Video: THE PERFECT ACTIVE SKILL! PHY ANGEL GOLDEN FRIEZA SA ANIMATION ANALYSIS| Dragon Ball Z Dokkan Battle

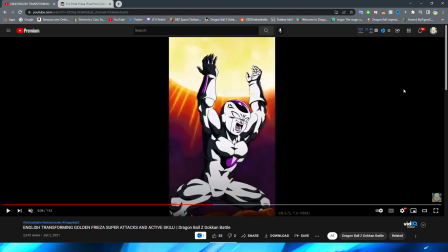[12:10]
look a lot more fluid right we even have another really quick pose
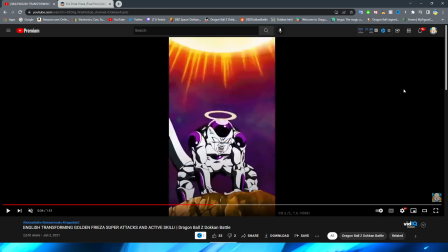[12:14]
change from his hands up to actually throwing the blast and
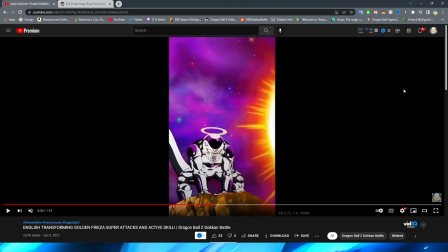[12:19]
while i think again the poses that are there is there a little bit of arm movement there
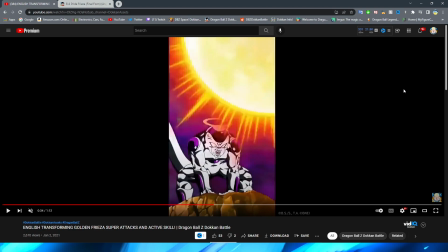[12:23]
did i see that and a little bit of leg movement wow i've
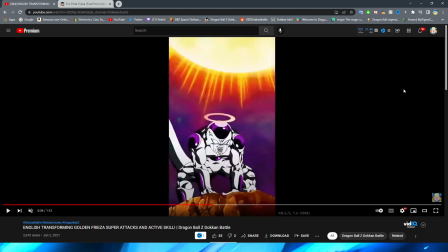[12:28]
never noticed that before yeah there is a little bit of follow-through on the arms that's pretty cool i actually never noticed that before i
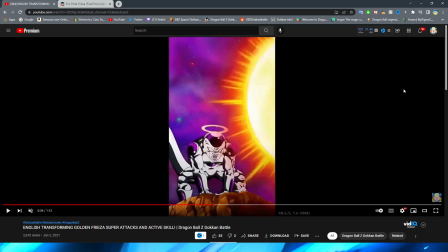[12:35]
don't know why they put leg movement there though because if maybe oh you know what it is maybe it's just the shading changing a little bit very interesting
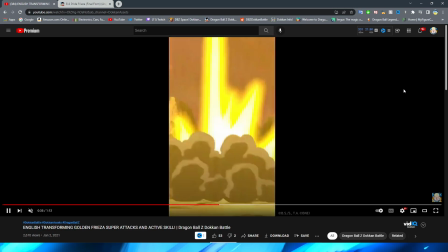[12:43]
but yeah either way in that whole sequence i wish there was a little bit more frames in between there i think the key blast and the explosion does look pretty good
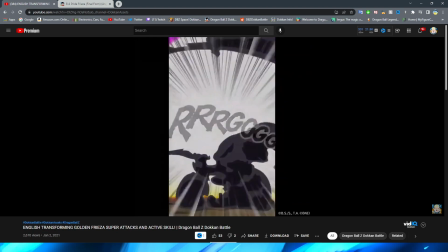[12:50]
though definitely no complaints from me on that one overall though even though the essay is very simple I do quite like it
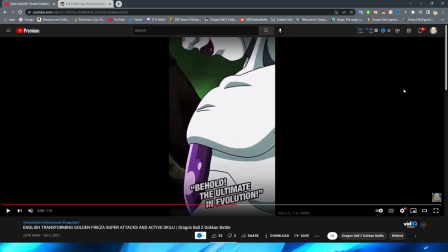[12:57]
okay so oh man when I saw this animation when this first dropped holy moly ladies and gentlemen that's what I knew I really loved this unit because wow this animation is so good so this opening shot is so
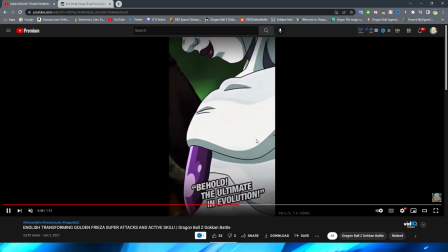[13:14]
good it's a fantastic opening shot you see him standing there from kind of under and then you see the golden aura sort of begin to form right
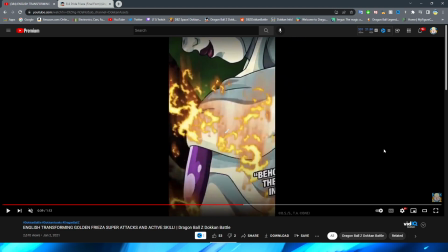[13:25]
under him as it's kind of like building up right like his power is quite literally building
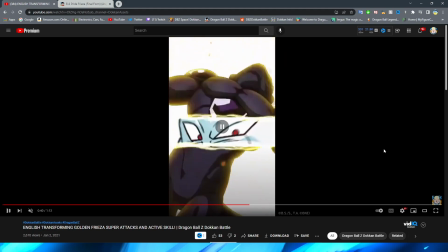[13:30]
right you have the cut in you have a golden transition literally
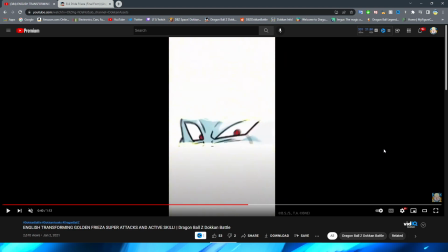[13:36]
gold which is so cool because obviously they could have just done white but they threw in the yellow tones in there so that's really cool obviously we transition to
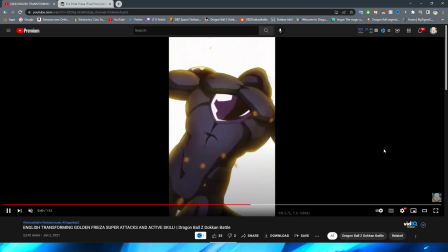[13:46]
Frieza with his head thrown back um and obviously his body pulsing a little bit as the golden transformation finally takes over take is that the right thing to say takes over well either way covers his body
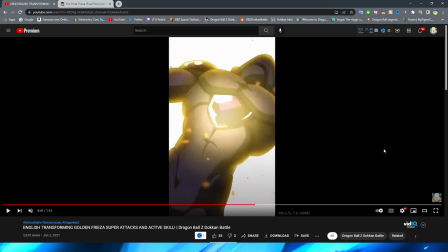[14:01]
I suppose you would say right just like in the anime how his body pulses a little bit and then you see the golden transition right into
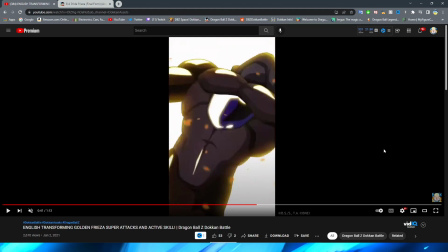[14:09]
the actual golden body here and even though it's kind of dark because obviously it's supposed to be like so bright around him you can see the transition
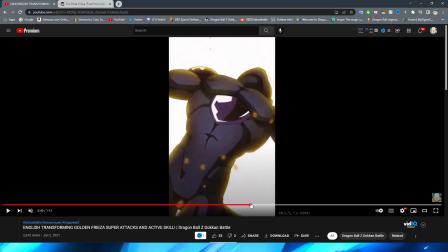[14:17]
of color pretty well like right you can tell that this is white and a little bit more of like a different shade of purple and then when he
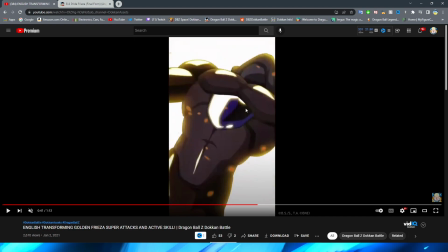[14:24]
actually goes to golden right you can tell that it is actually a little bit more of a golden tone which is really cool so obviously
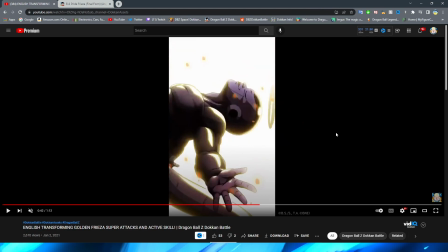[14:31]
another thing to note is just these little flakes that are flying around this whole essay very very cool and yeah this whole sequence with his body pulsing
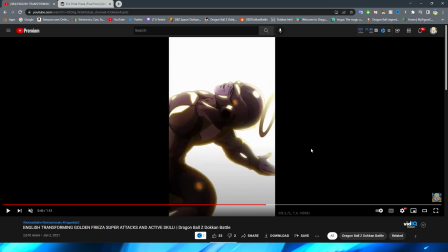[14:39]
and the different flashes of gold especially that touch oh my gosh this is a great thing throughout this essay and i'll talk about this again at
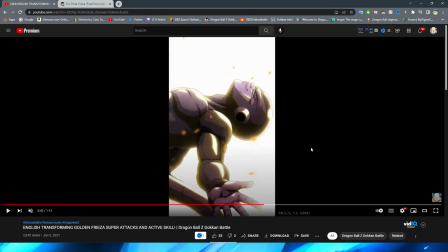[14:46]
the end of the active skill but this this little glimmer of gold that they do oh man that is such a nice touch like if they would have left that out i feel like i wouldn't have liked this animation as much but that is such a perfect touch for this essay and honestly
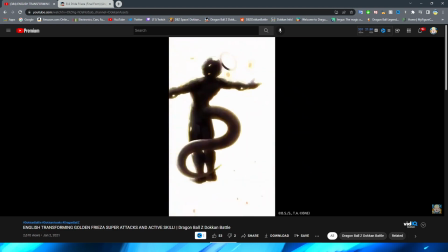[15:04]
when i looked at this especially in like the full motion right like full-time speed i think that they actually put just
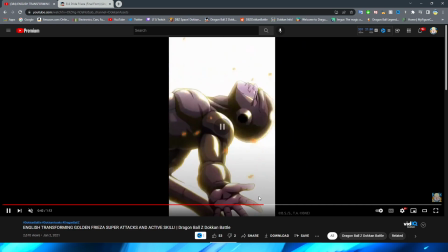[15:12]
the right amount of frames in here for this entire sequence right because like obviously in slow motion let me play this for you in regular speed